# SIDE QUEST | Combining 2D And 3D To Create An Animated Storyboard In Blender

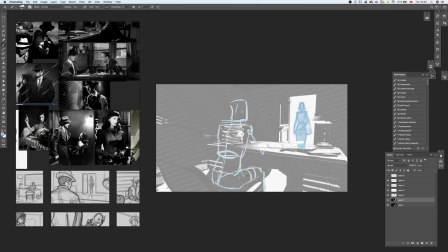(12:26)
I'm not personally a fan of drawing over 3D models in general, and I think I'm going to make a video in the future explaining why drawing over can create problems and why I prefer to avoid that method.
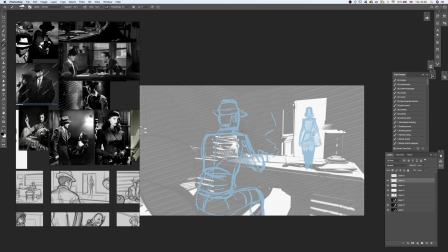(12:41)
Once I'm happy with the sketch, I start going over it with my final ink layer.
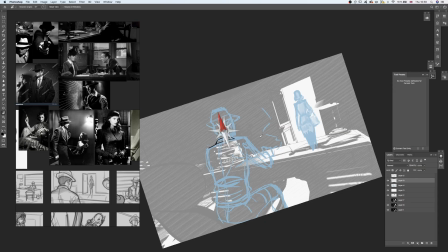(12:46)
At this stage, I need to try to match the style of the renders to some degree.
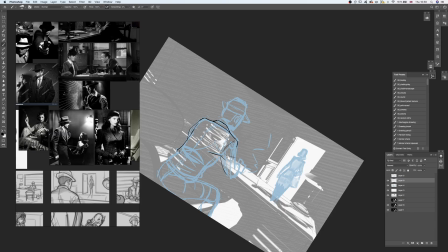(12:51)
I want the characters to pop out a little bit while retaining the ink-shaded look.
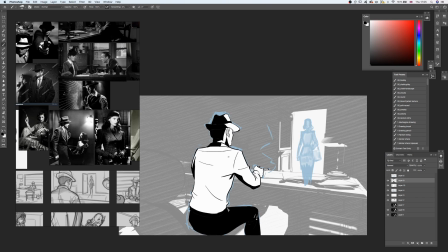(12:57)
We're also trying to imitate the film noir style, so using dramatic light and shadow shapes do really help with that as well.
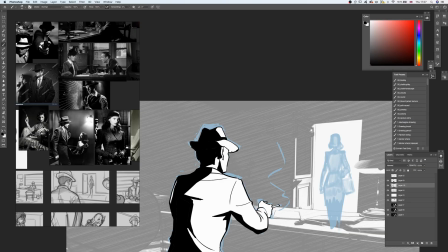(13:05)
While using graphic shadow shapes, I am also imitating the diagonal line work you see in the shader in parts for the characters.
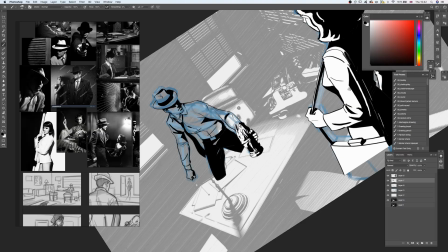(13:15)
At this point, I think I should talk more about the specific style we are going for.
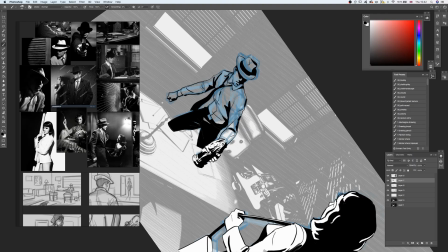(13:21)
Our aim here was to use the Inkwood shader for a film noir style storyboard.
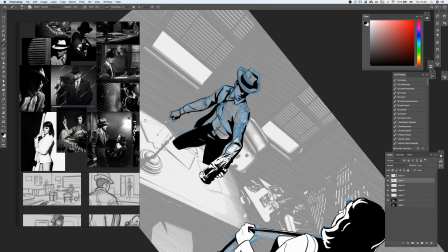(13:28)
Film noirs from early 20th century used a very stylized approach when it comes to shadow and light.
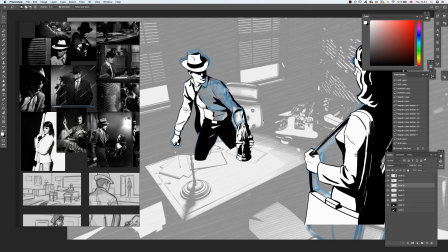(13:35)
They tend to have very dramatic lighting scenarios that create scenes that have a lot of contrast.
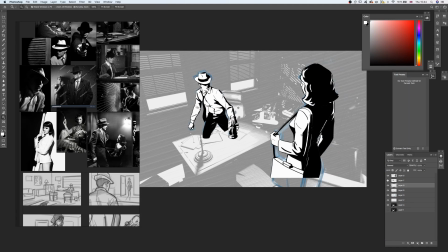(13:41)
This style creates a foreboding atmosphere and reinforces the mystery elements.
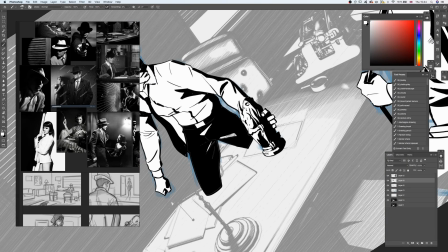(13:48)
I have been a fan of film noir since I was a kid, and blending this style with a Lovecraftian horror mystery was a no-brainer for me.
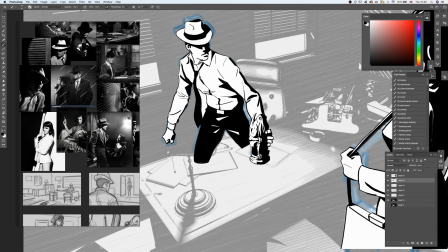(13:57)
The Inkwood shader helped us get the required visuals as efficiently as possible and really sped up our workflow.
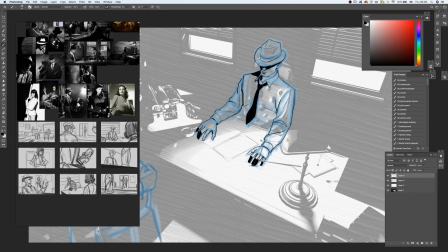(14:07)
We are working with a fairly limited number of shots for this scene, so we had to make each shot count.
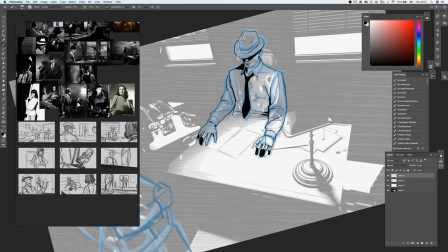(14:13)
When you're storyboarding, clarity should be your first aim.
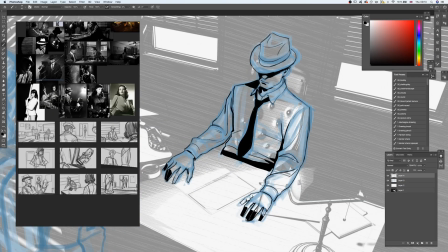(14:17)
Even as a really rough sketch, your board needs to communicate the shot in a clear and concise manner.
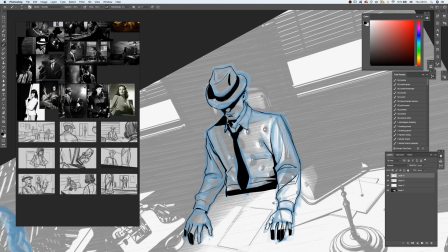(14:23)
As a whole, the audience needs to clearly understand where the characters are, their relationship to each other, and the flow of the scene.
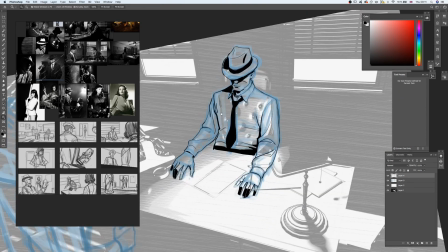(14:31)
How you place the camera and what you focus on can tell a lot about the characters themselves and their motivations.
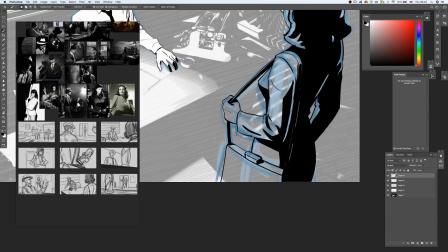(14:39)
For example, in this scene, we have our femme fatale standing up and our detective is sitting down.
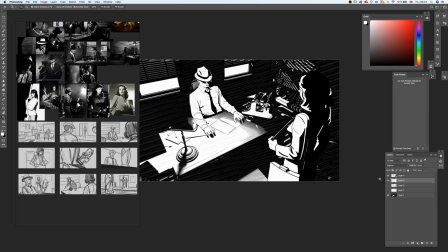(14:46)
The camera is high up, looking down with the femme fatale clearly dominating the scene.
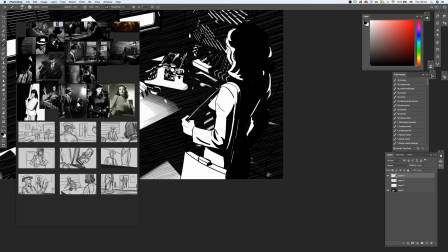(14:51)
She clearly has some power over our protagonist.
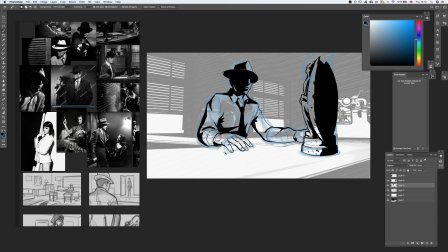(14:56)
Since our aim is to have an animated storyboard at the end, I need to think about using different layers for different elements.
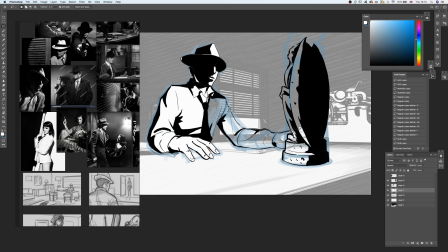(15:04)
I consult with Christina quite a bit at this stage, since she can tell me how she's going to use the planes to create the animated sections.
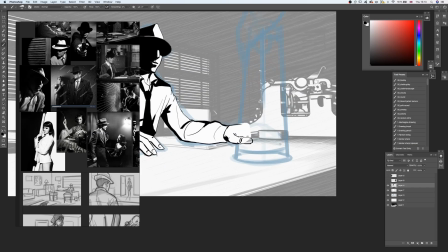(15:13)
As per her request, sometimes I need to draw more than what actually would be visible,
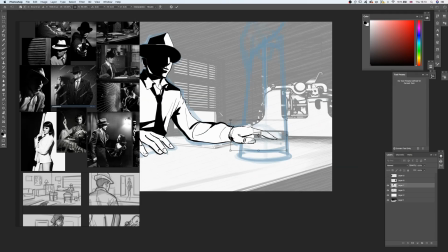(15:18)
so when the camera moves around, the characters won't look like cardboard cutouts.
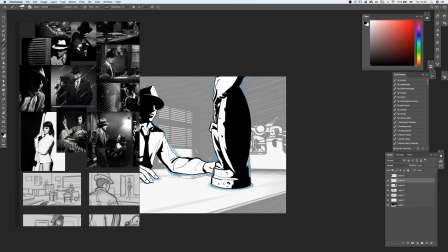(15:24)
Having different elements like the statue and her hand drawn on separate layers will also help with the animation.
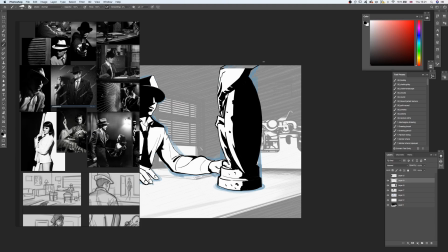(15:33)
Remember to take the time and plan your approach before starting out if you want to try this out yourselves.
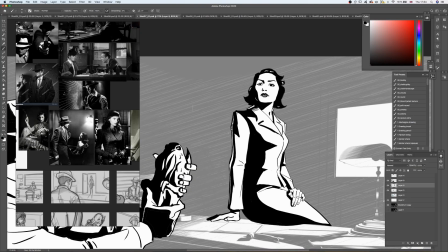(15:41)
Okay, I'm pretty much done with these right now. Just going to spend some extra time going over them to clean them up,
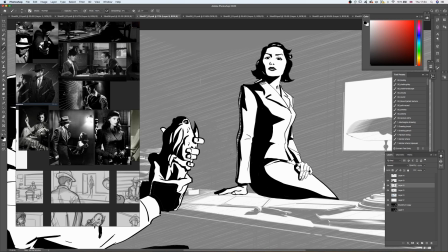(15:48)
and then proceed to saving each layer out as a PNG without a background.
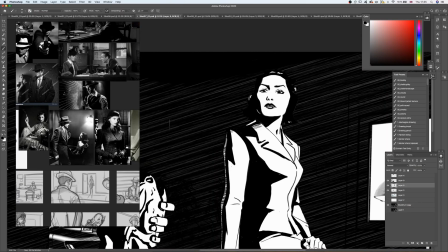(15:54)
As you are saving each individual layer out, I suggest naming them in an organized manner to make your life easier.
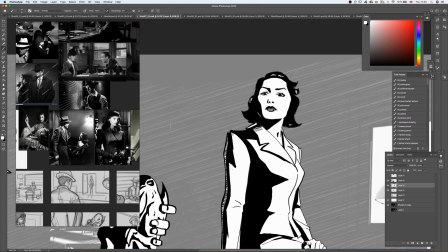(16:01)
And now we go back to Christina to see how she's going to put this all together.
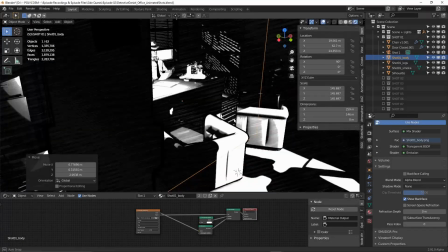(16:08)
Yay, time to add in the characters. As per usual when importing images with transparent backgrounds,
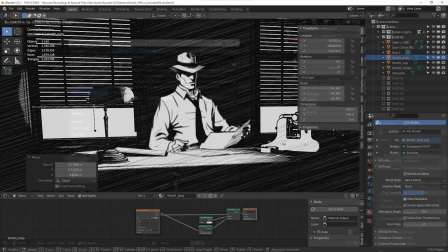(16:14)
I use the add-on Import Images as Planes, which can be found in the Add-ons tab in Preferences.
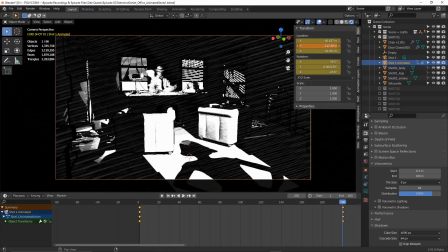(16:21)
I organized the different shots by different folders and imported the relevant images according to said folders.
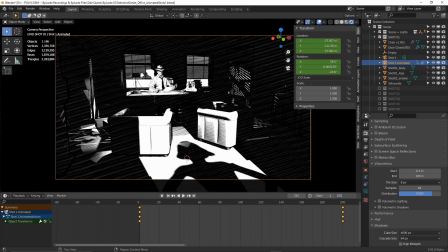(16:29)
This process is pretty straightforward. You just import the different layers and arrange them in the scene.
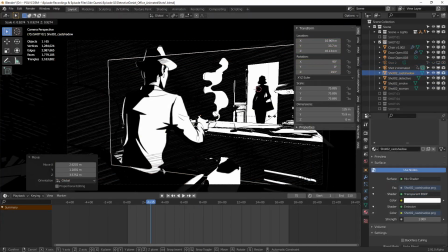(16:36)
Because the characters were drawn at a certain camera angle,
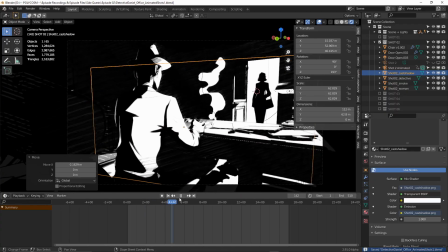(16:40)
I had to make sure to kind of match that camera angle and not drift too far from the initial shot, or they would just look distorted and weird.
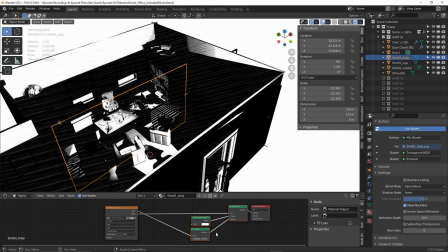(16:49)
Another thing I did to have the images appear in full brightness and not get affected by any light in the scene,
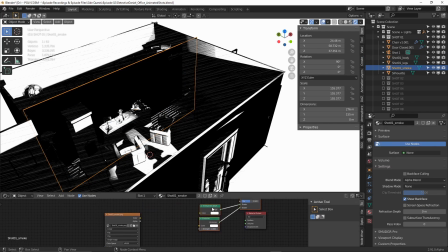(16:56)
I used a mix shader and mixed both an emission shader, which I fed the original texture into,
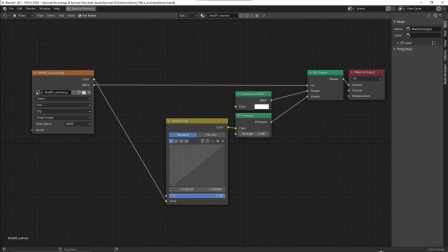(17:02)
with a transparent shader. This is how that node setup looked like for each individual image plane.
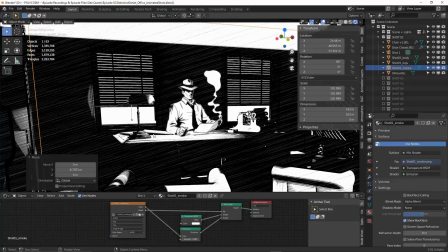(17:09)
I basically just copied the middle parts and pasted them into every image material setup.
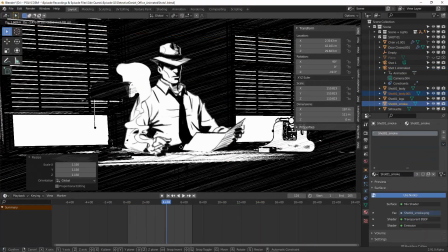(17:15)
For some of the images, I had to cut off parts,
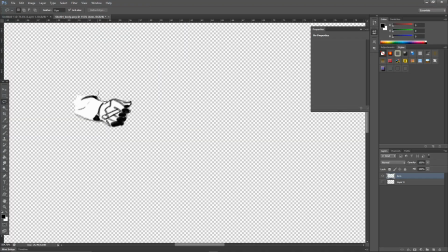(17:19)
like the hand holding the cigarette here, and have that imported as a separate image.
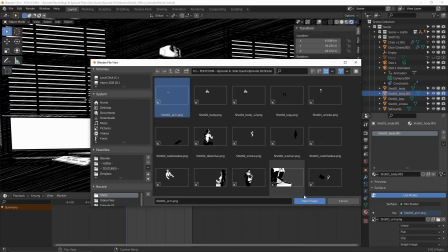(17:25)
Because of the angle, the image was clipping through the desk, but when I raised it,
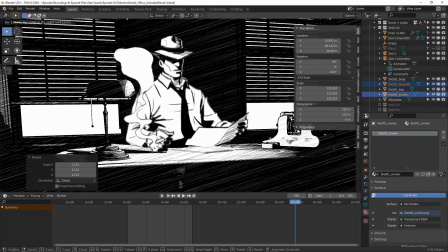(17:30)
the body wasn't extended far enough down, so I sort of had to cheese it here. This did sort of help with getting a better parallax effect though, so it kind of worked out.
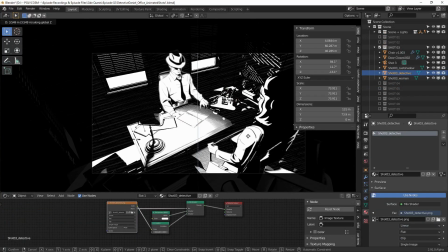(17:42)
Alright, now that each shot was set up, it was time to start rendering. Ooh, you guys ready for the final product? I sure am. Let's watch it.
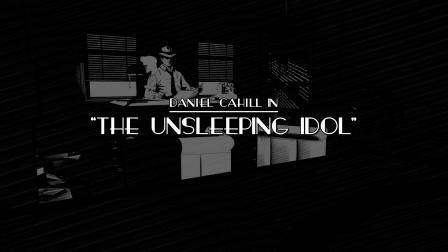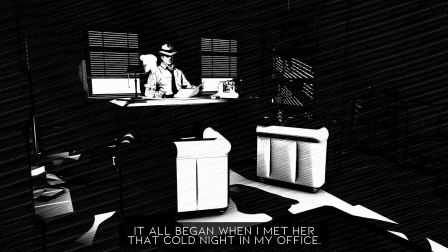(18:02) It all began when I met her that cold night in my office.
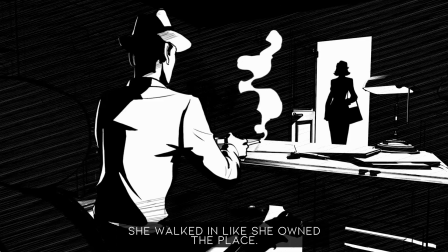(18:08) She walked in like she owned the place, as I was going over some old cases and reminiscing.
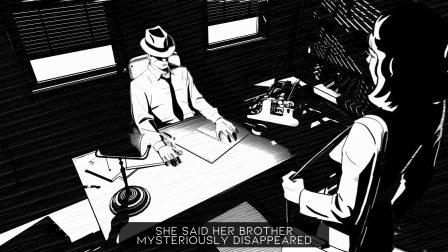(18:16) She said her brother mysteriously disappeared shortly after coming back from an academic trip.
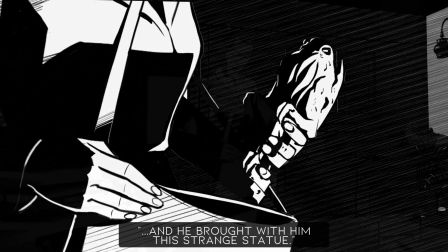(18:23) He hasn't been himself since he got back, and he brought with him this strange statue.
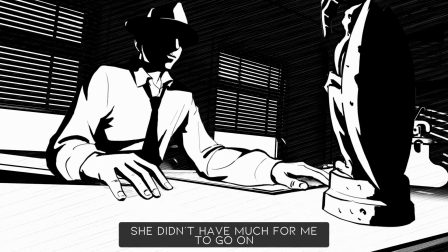(18:32) She didn't have much for me to go
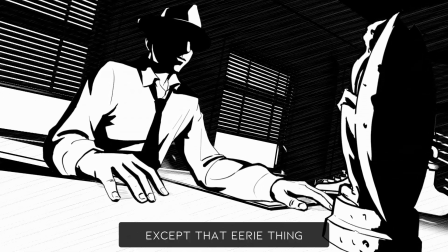(18:35) on, except that eerie thing and her brother's research files back at his apartment.
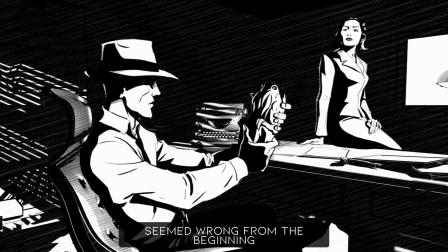(18:41) You know, this whole thing seemed wrong from the beginning, but I just couldn't turn her down.
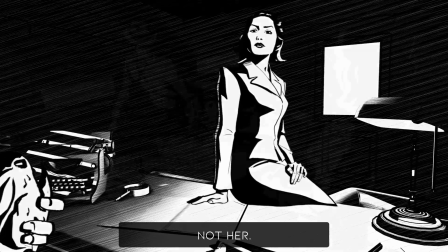(18:52) No, not her. I asked her to take me to her brother's apartment.
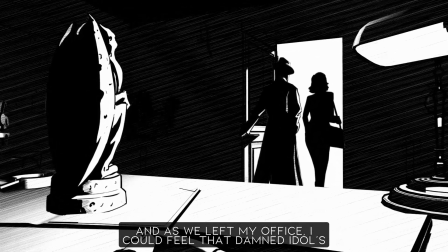(19:01) And as we left my office, I could feel that damned idol's gaze on my back, watching us go.
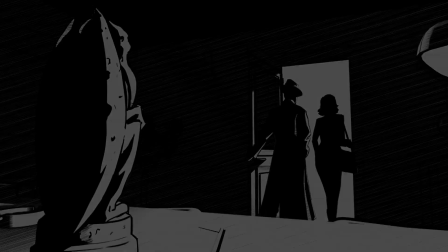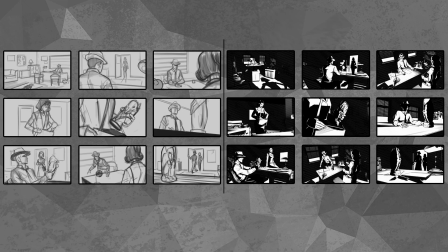(19:18)
Here you can see the final storyboards laid out in the same fashion as the roughs. You can see how the rough sketches provide a template to work with, but we didn't necessarily felt like we had to recreate the exact idea for each scene.
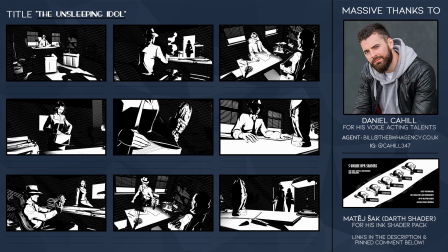(19:33)
Thanks to Mathieu Sack for his wonderful Inkwood shader. And I hope I got the pronunciation for your name correct. I actually had to Google it and practice it for a while, so I'm hoping it was close. It was a blast to play around with this shader pack, so yeah, once again,
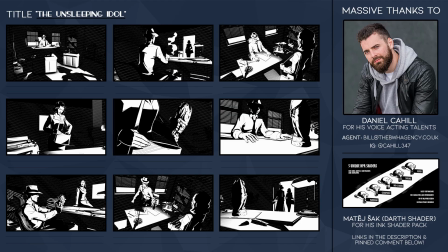(19:49)
thank you very much. You can buy the shader pack by clicking the link in the description. We'd also would like to thank our friend Daniel for lending his voice acting talent. You can see his contact info on the screen and down in the description below. If you need a classically trained voice actor, you should get in touch with him.
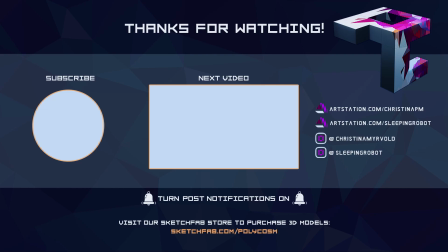(20:08)
That's it for this week, everyone. We hope you enjoyed this video and found it useful. Feel free to ask any questions you might have in the comments section. Thanks for watching, and remember to be careful if anyone asks you to investigate a mysterious disappearance linked to a Great Old One statue. See you next week!